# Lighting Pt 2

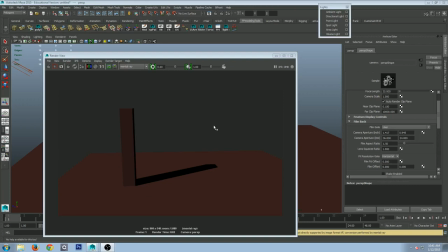[0:00]
that's working all
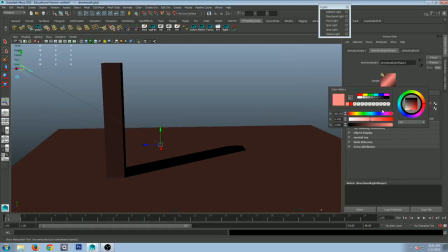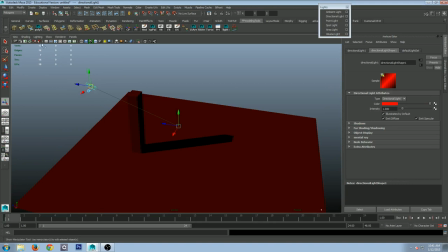[0:13]
right so we left something right around here right roughly
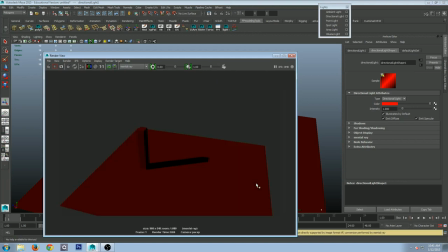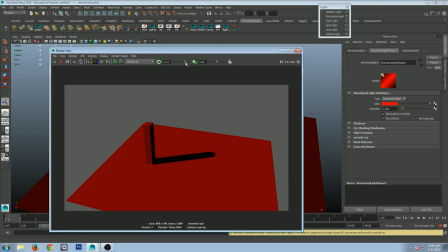[0:27]
of what a clock a clock a sundial okay I don't remember anything about a sundial but
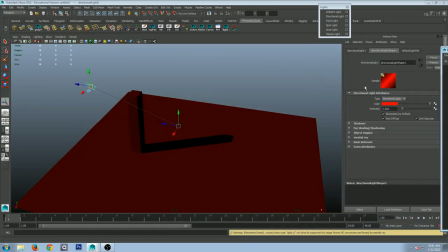[0:42]
sure I was just moving the light around yeah all right so if I want this
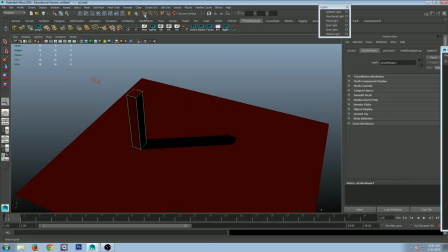[0:49]
this light to look at this object directly I can go over here select this object and then hit the
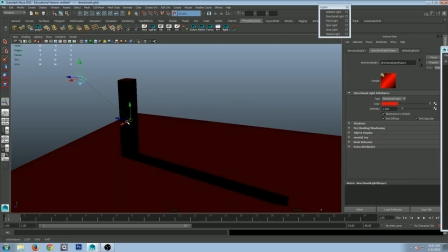[0:57]
live tool and then hit the T key and then snap it so that that light is hitting that object directly
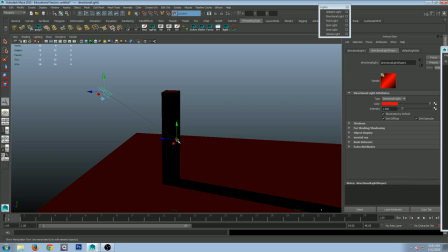[1:07]
so that's what the T key does for you is to snap that point of interest to wherever you want it to be in the scene so turn that off now the biggest point
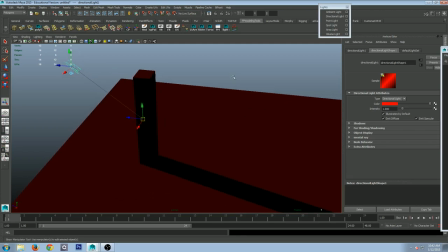[1:16]
you see here especially when
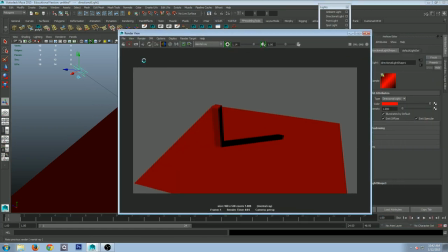[1:21]
you render it look
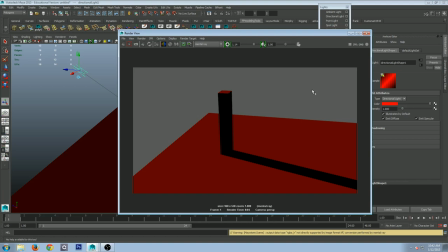[1:28]
at that backside right really dark we need to bring in a little bit more light so what we're gonna do is unlike the real world light bounces around the environment so
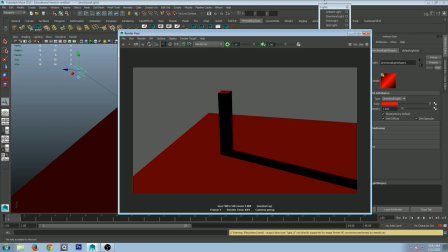[1:44]
that's not happening here so we're gonna fake it so
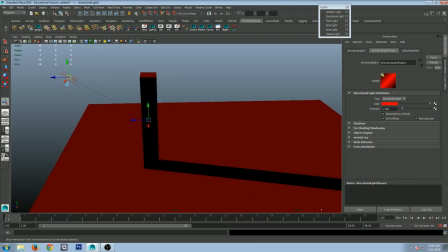[1:49]
I'm gonna take this light or you can make a new light so whatever you want control D and you can see it doubles the magnification so now we've got intensity of two because we got two lights but if I take it and I move it to the other side now let's render it
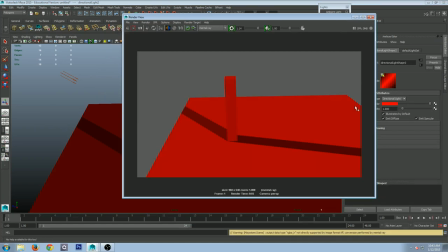[2:08]
all right that's a definite problem right it looks like we have two major light sources in the scene why
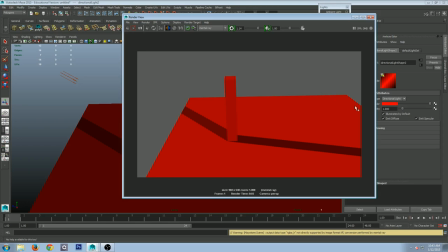[2:22]
what's setting is is causing me this problem on this light
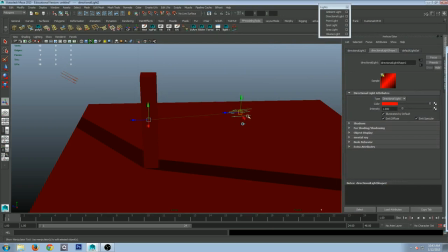[2:29]
if I want this to be my main light source right here this one is coming up what do I have to turn off shadows so come down retrace shadows turn that off there you go now come come on there we go
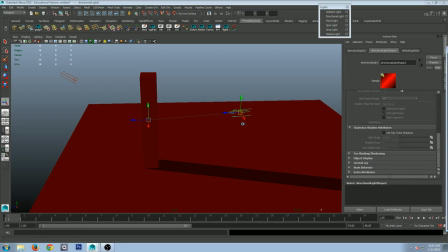[2:49]
there it is now this is starting to give it that this is the main light source this
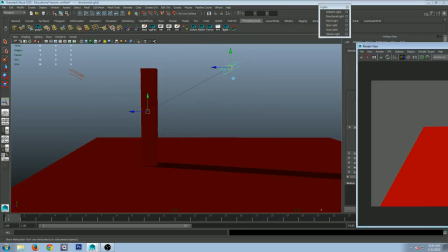[2:57]
one over here becomes a fill the problem is the fill and the main light source are our key light becomes is the same intensity so typically rule just as a starting point whatever the intensity of this light is which is like
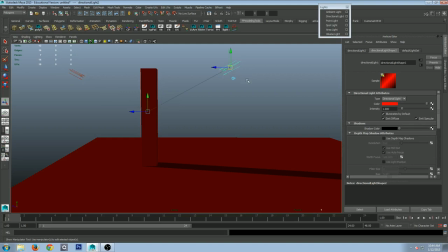[3:16]
if I have it at one the fill light should be about half as much so we start around a point five and then now when I re-render it
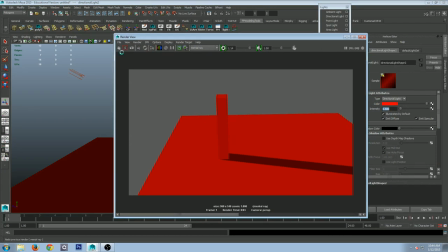[3:27]
instead of just being just straight on this even light everywhere we
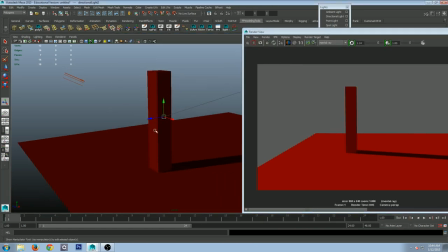[3:35]
get a little bit of a shadowing let's get a little bit better angle here like that and re-render it
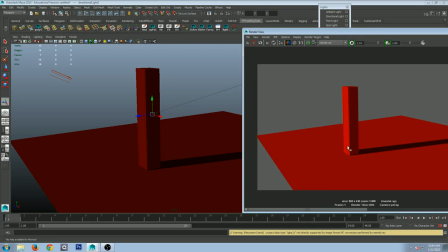[3:43]
see how that's starting to look more natural in our render because we're taking other lights